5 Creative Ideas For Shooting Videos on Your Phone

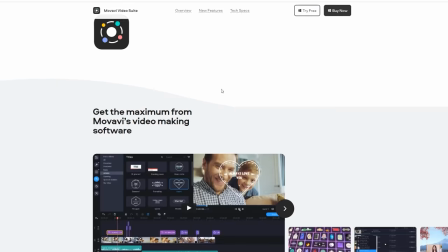Movavi Video Suite 2022, the All-Purpose Effects Bundle,
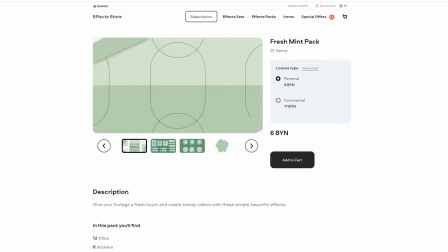and the fresh mint pack were designed to help you create engaging videos that get even more views and are as good as popular creator's content.
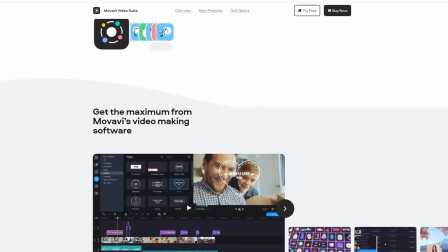Movavi Video Suite is an intuitive platform that combines video editing, screen recording,
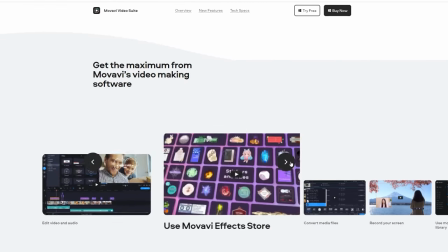and file converting tools with a convenient preset system in one place. And the coolest thing about Video Suite is its accessibility.
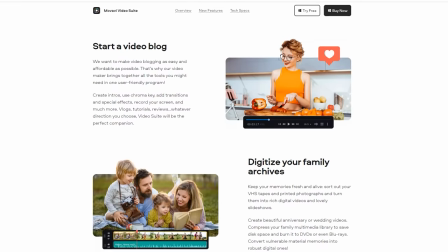It doesn't require the latest top-of-the-line computer to run smoothly, the subscription format allows you to get free programs value for the price of one app,
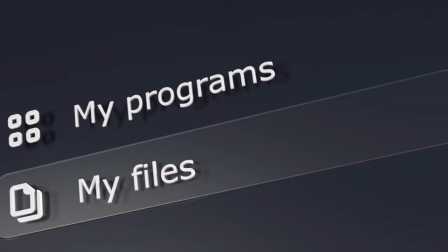and you also get all updates and new features that will be released over the next 12 months.
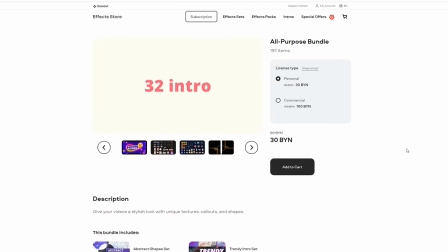The All Purpose Effects Bundle includes a huge collection of effects that will fit almost any video theme,
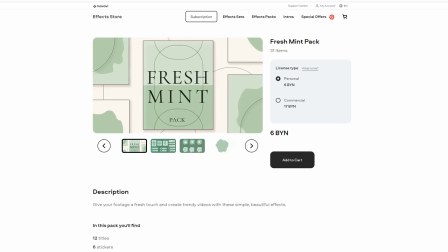and the fresh mint pack lets you create a consistent look for your YouTube videos.
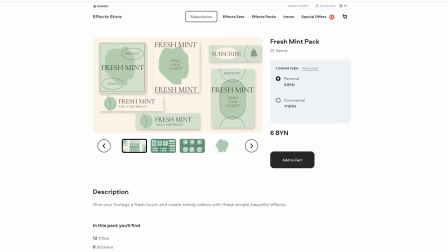Once installed, the effects will be built right into the video editor, so you can add them to your project and adjust them in a few clicks.
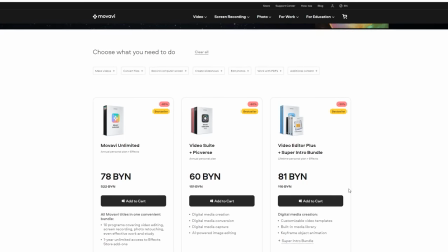Black Friday is in a full swing, so our team is offering a 50% discount on Movavi Video Suite 2022 and both sets of effects. This is the biggest discount of the year. The deal is time limited, so don't miss your chance and click on the link right here.
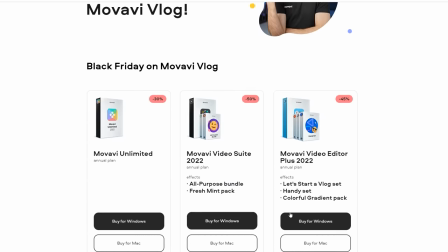And there are two more special offers to check out on the official Movavi Vlog webpage, a coupon for getting 30% off Movavi Unlimited and a 45% discount on Movavi Video Editor Plus 2022 and free effect sets for your YouTube channel. Hit the link below to learn more. As we know, lighting in the video greatly affects the final result. And most commonly, bad lighting reveals an amateur video. And you need not only to buy all this lighting equipment, you also need to know how to use them, modify this light according to some rules.
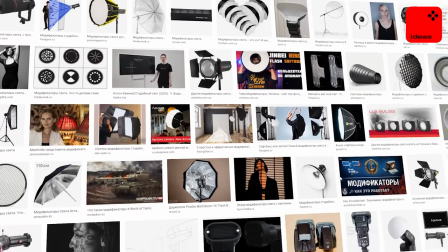For such purposes, you can buy professional light modifiers. But if you have a limited budget, it can be expensive.
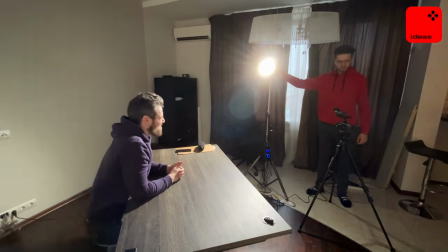So, let's take a look at budget alternatives to such modifiers. The most practical and affordable option, in my opinion, is bed clothing, or to be more precise, an ordinary white sheet. It can be used both for diffusing or for reflecting the light. For example, you shoot a gloomy scene with one light source, two characters are sitting at a black table.
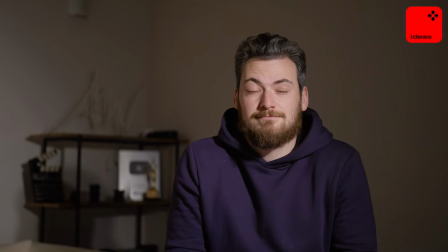In this case, you will see high contrast on the face. But you can take this white sheet, throw it on this table,
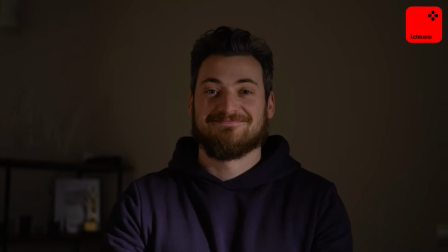and the light will be reflected from the table to the face and you will feel these black shadows, lowering the contrast of the image.
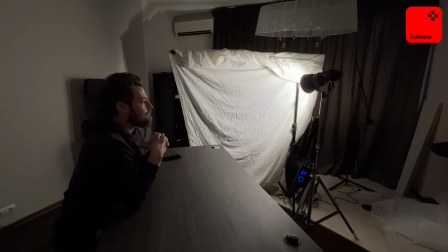Or hang the sheet somewhere and reflect the light from it. The reflected light is always very soft and therefore the picture looks very nice.
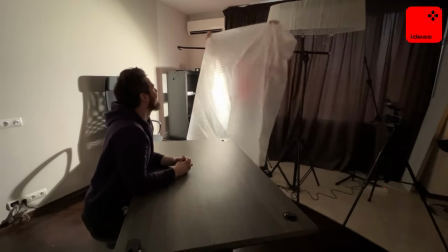The same can be done from the other side, diffusing the light. You can also use a shower curtain, but I would not use it to reflect the light but to diffuse the light.
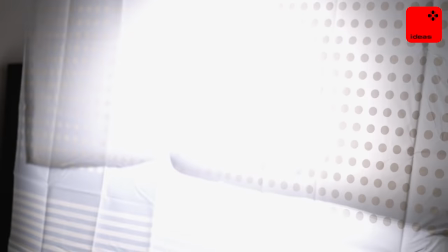The final result will be slightly different in comparison with the result we get from the white sheet. Reflecting the light can also be done with the help of other flat white surfaces. For example white paper, white cardboard, some piece of wood painted white.
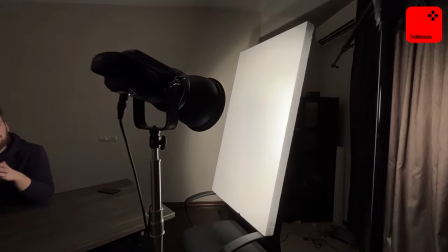We found this white foam panel. As it's perfectly white the reflection turns out to be very bright but at the same time diffused.
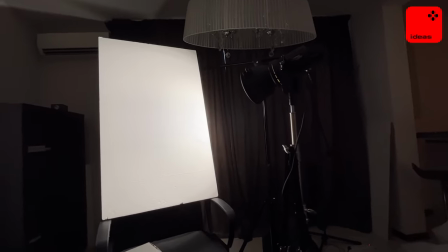If you want to make the reflection less diffused and sharper you can use some kind of a reflective surface.
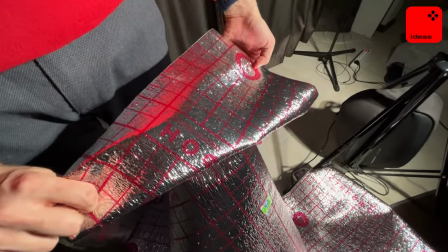We found this kind of insulation for underfloor heating. We also hang it on something and reflect the light. It often happens that you don't have time to take anything with you at all. You only have the walls, the light, and the person you need to film.
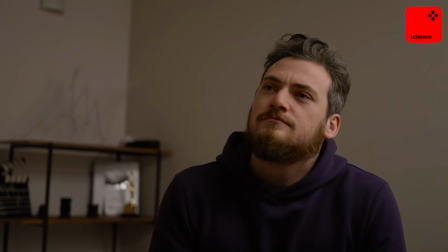And we can use these walls for our benefit. Just put the light close to the wall or ceiling and the diffuse light might be enough to film the scene.
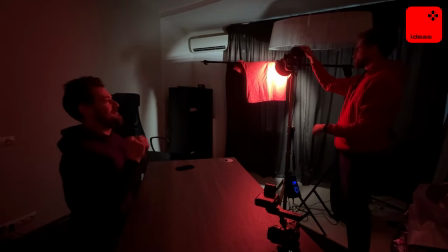If you don't have an RGB light or color gels, you can use colored clothes. Take a t-shirt, hang it somewhere and reflect the light from it.
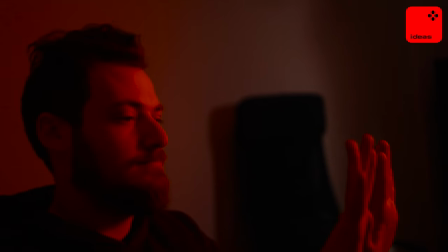You will be surprised with the result you get this way.
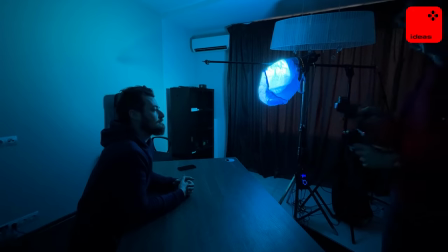Being creative, you can achieve really cool results and eventually it is not about how you got the result, but the result itself. 180-degree rule may seem a little confusing for beginners and besides, it's a rule and any rule in this art can be broken, if you know how to break it.
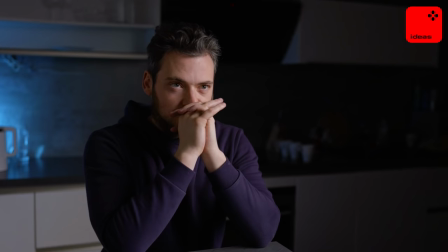So let's figure it out. Here is the simplest example. Two people are talking to each other.
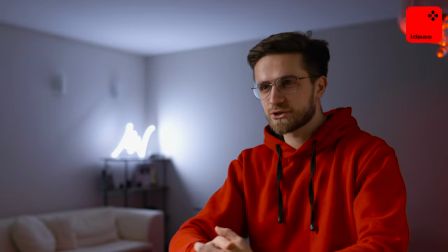What is the point of the 180-degree rule?
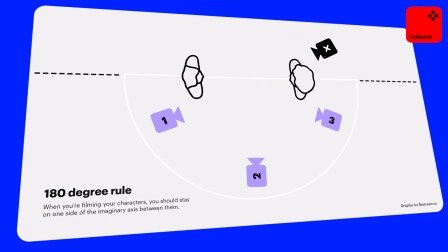You should draw a line through these two characters, and the camera should always be on one side of this line.
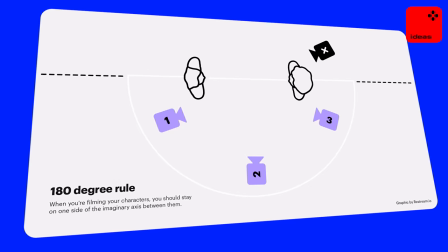And here is why. Let's take the classic three-angle dialogue scene.
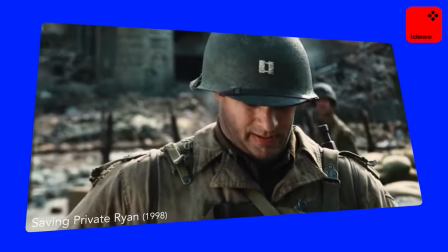One is the wide angle, where we see two characters talking to each other, the second is close-up of one character, and the third is close-up of another character. And when we are on the same side of this line all the time, we clearly understand where they are in space, and this does not confuse us. But if, for example, we take a wide shot from one side and the close-ups from the other side of the line, it will seem that they jumped somewhere in space because initially we saw one
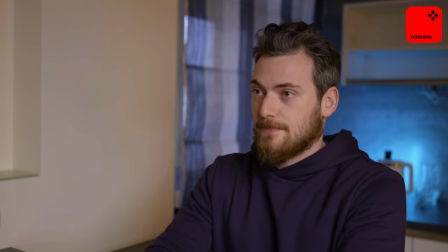background and then we see a different background on the close-ups and we're confused.
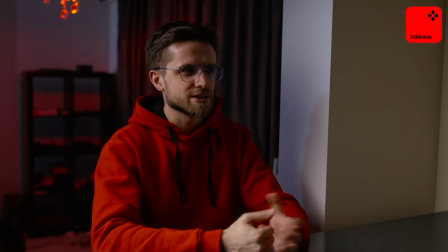But let's take a look at only the close-ups and let's say in one close-up the camera is on one side of the line and in other on the other side of the line.
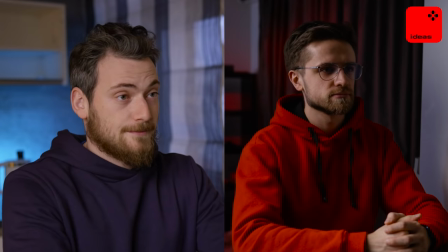It will feel like the characters are looking in the same direction.
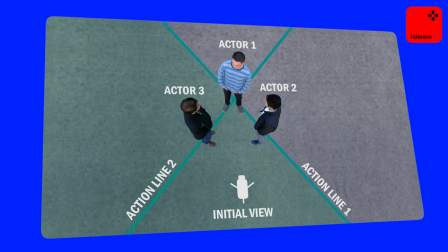Therefore, only when the camera is on the one side of the line, we clearly understand the space and understand that they are looking at each other.
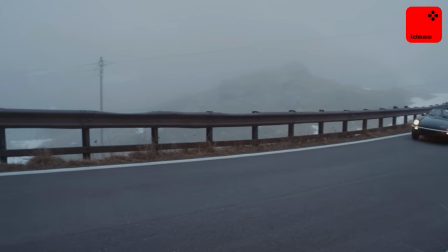Or for example, some car drives away from the house and goes from right to left in the shot.
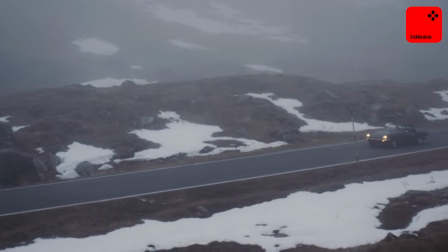Then the next shot where it also goes from right to left and so on. When we see the car going from right to left, it means that it's leaving the house.
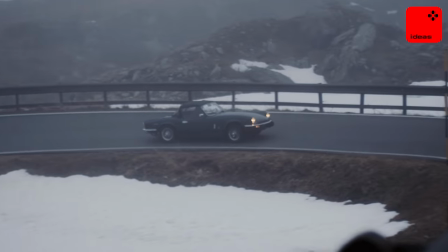When we see the shot where the car is driving from left to right, we immediately understand that is driving back to the house. That way, viewer visually understands what is happening in this scene. If this is broken, you will simply confuse the viewer.
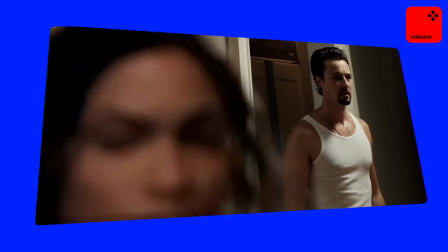As I said, this rule can be broken and it is often broken in movies,
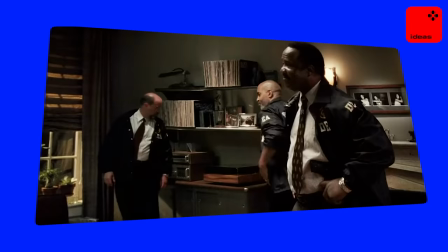usually in action scenes where something is constantly happening and a lot of people interact with each other or when camera movement is added. If we add a moving camera, at some point the camera may come from one shoulder to another and the camera position shifts after we've moved. To keep it simple, just remember that you should not confuse the viewer. As long as you understand where the characters are in space, how and where they move, you're not breaking anything. Of course, you need to know this rule in order to understand what you're working with. Well, so if you like this Movavi Ideas episode, you can like this video and check out these two videos. They will also be very helpful to you and see you in the next video.